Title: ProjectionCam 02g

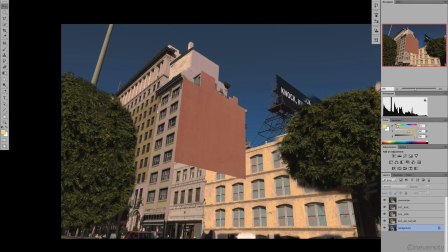[8:17]
So let's have a look to Cinema 4D.
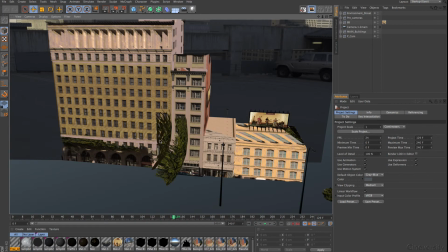[8:20]
In Cinema 4D, I want to start, of course, with a view that you wouldn't give away to the audience normally. And here you can see my normal discussion about the projection and the photography direction or point of view, that should be pretty similar.
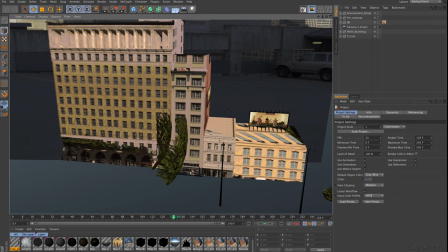[8:38]
And then we see here a little bit of the green that I haven't eliminated, because I thought, oh, I don't go that deep with the camera anyway. And this is the whole tree here. And I wanted to show that while it is rendered.
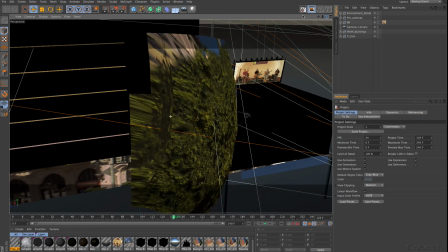[8:54]
And I have used here 2 layers, and I have inside of each layer some little holes in it. So I see movement in terms of parallax between these guys here, which is very important to create the illusion of that.
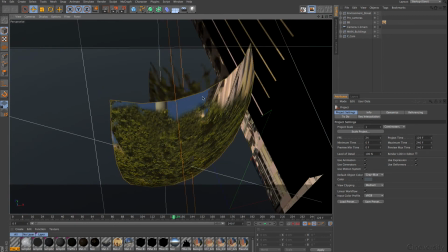[9:10]
And you see I have an alpha channel here around these guys, and when I render this,
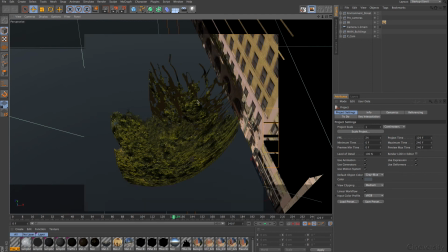[9:16]
I see one time this more like a twig thingy,
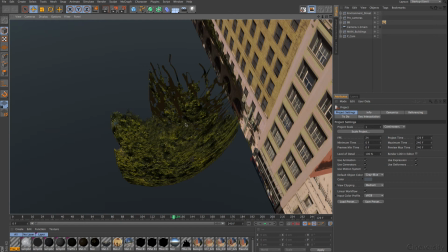[9:22]
and this here is more like just a leaf coat in this way.
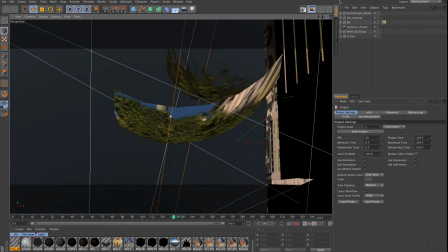[9:27]
So 2 different areas, and with the camera movement I get then this parallax.
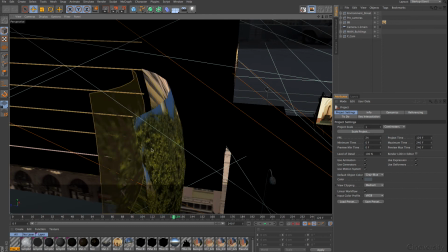[9:34]
There's a little bit inside, not too much, because I don't want to have the attention of the audience in a tree.
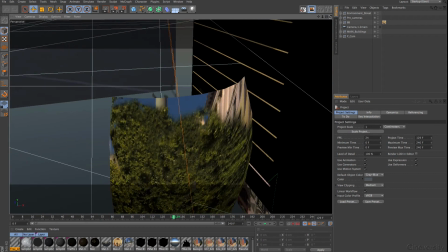[9:40]
I want just to give enough to make it believable. And that's the whole key always.
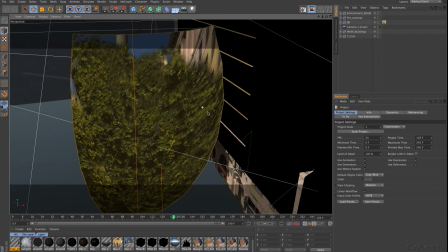[9:46]
Just go as far as you need.
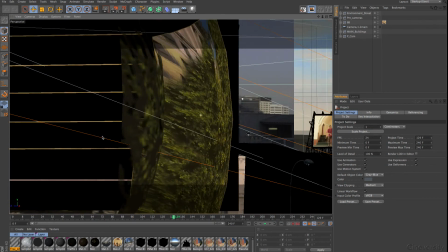[9:49]
And when you go over the top and have your attention only to the trees and not so much to the details,
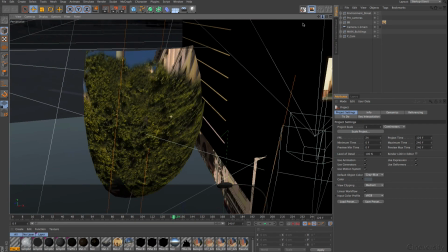[9:56]
to anything else, your scene will maybe suffer. So we have another tree here, of course, in the scene, and that was a very small one.
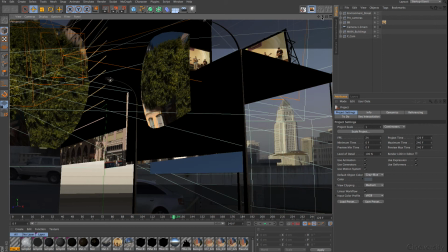[10:05]
And I go to this here just in a second. I use here, by the way, the shortcut sometimes, and sometimes here the little icons.
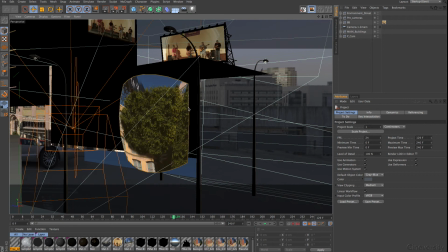[10:12]
I'm so used to use any option here.
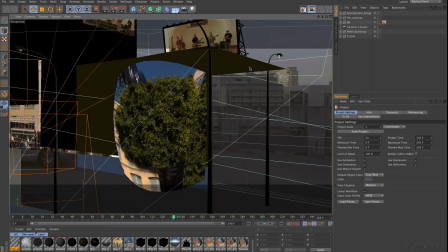[10:17]
For tutorials, I'm supposed to use these guys here because it's more visible, but 1, 2, 3 is for move, for rotation and scale, or zoom.
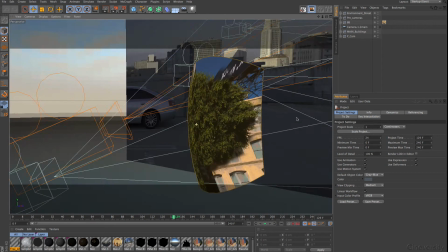[10:26]
And so I use this here. And this is here just one area of a sphere.
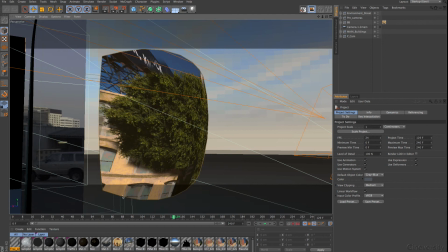[10:33]
I have cut everything away that I didn't need.
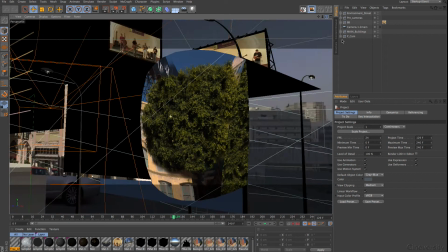[10:36]
And the truth was, of course, based on the whole project here, on the big building here,
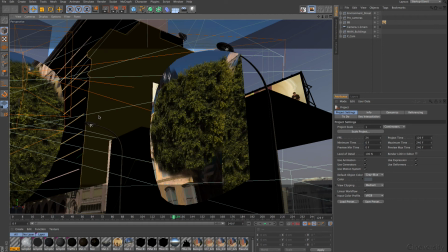[10:44]
I could easily create my camera position, as we have discussed this before. And based on some assumption, I could then place this roundish object here in the right position. I have placed here, of course, also some lamp poles.
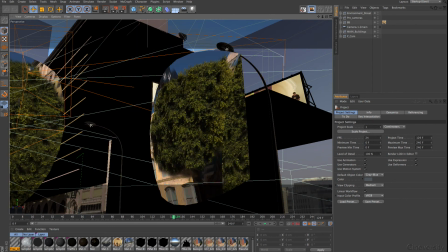[11:02]
I have put one lamp pole away, but I put 3D objects here in the scene because that gives me a little bit more of a 3D effect.
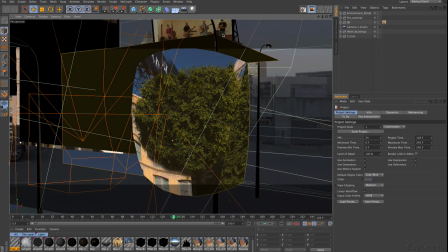[11:12]
And when I see them on the other street side or behind the building, I get a better idea about the scale of the whole thing.
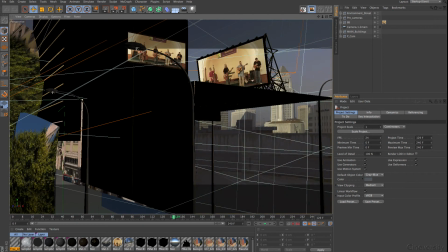[11:21]
And as you can see, I have recreated the whole billboard holder here in this case, and have eliminated the picture that I had before.
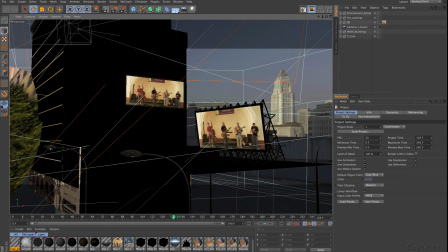[11:32]
And this billboard here, and I render this so you can see a little bit more than just black,
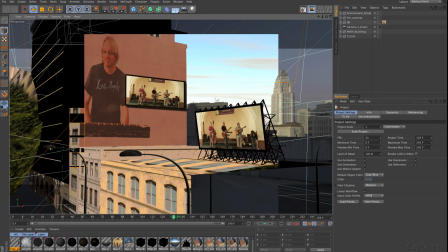[11:37]
because the black is here from the reflection that I have integrated in the windows.
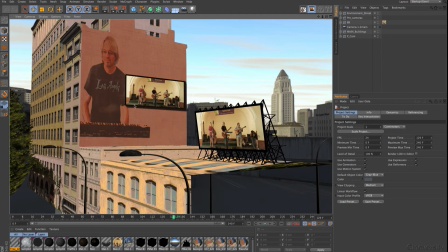[11:42]
And you see here the shadow works nicely at the moment. And when you compare this with this shadow, the density is pretty much the same here. Of course, you might adjust this or not.
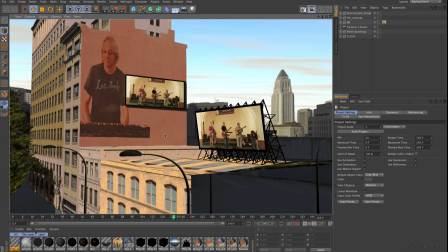[11:55]
This has here not so much reflection from anything else than that from the street here, and where the tree has maybe some holes and so on. Okay, that's pretty much all.
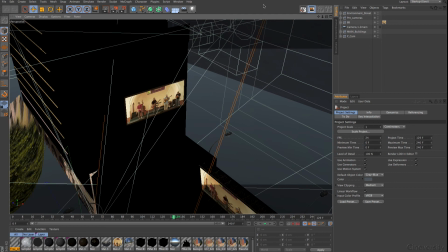[12:07]
And you can see here on the roof, and I move this here to the side,
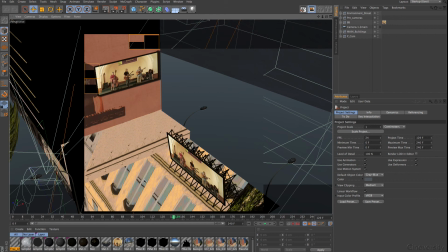[12:13]
the projection, because I didn't want to see anything from the roof itself.
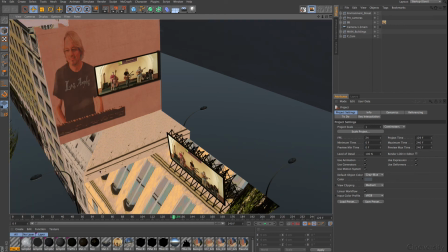[12:18]
That projection goes just through, but I could see this area here. Okay, that's all not tree.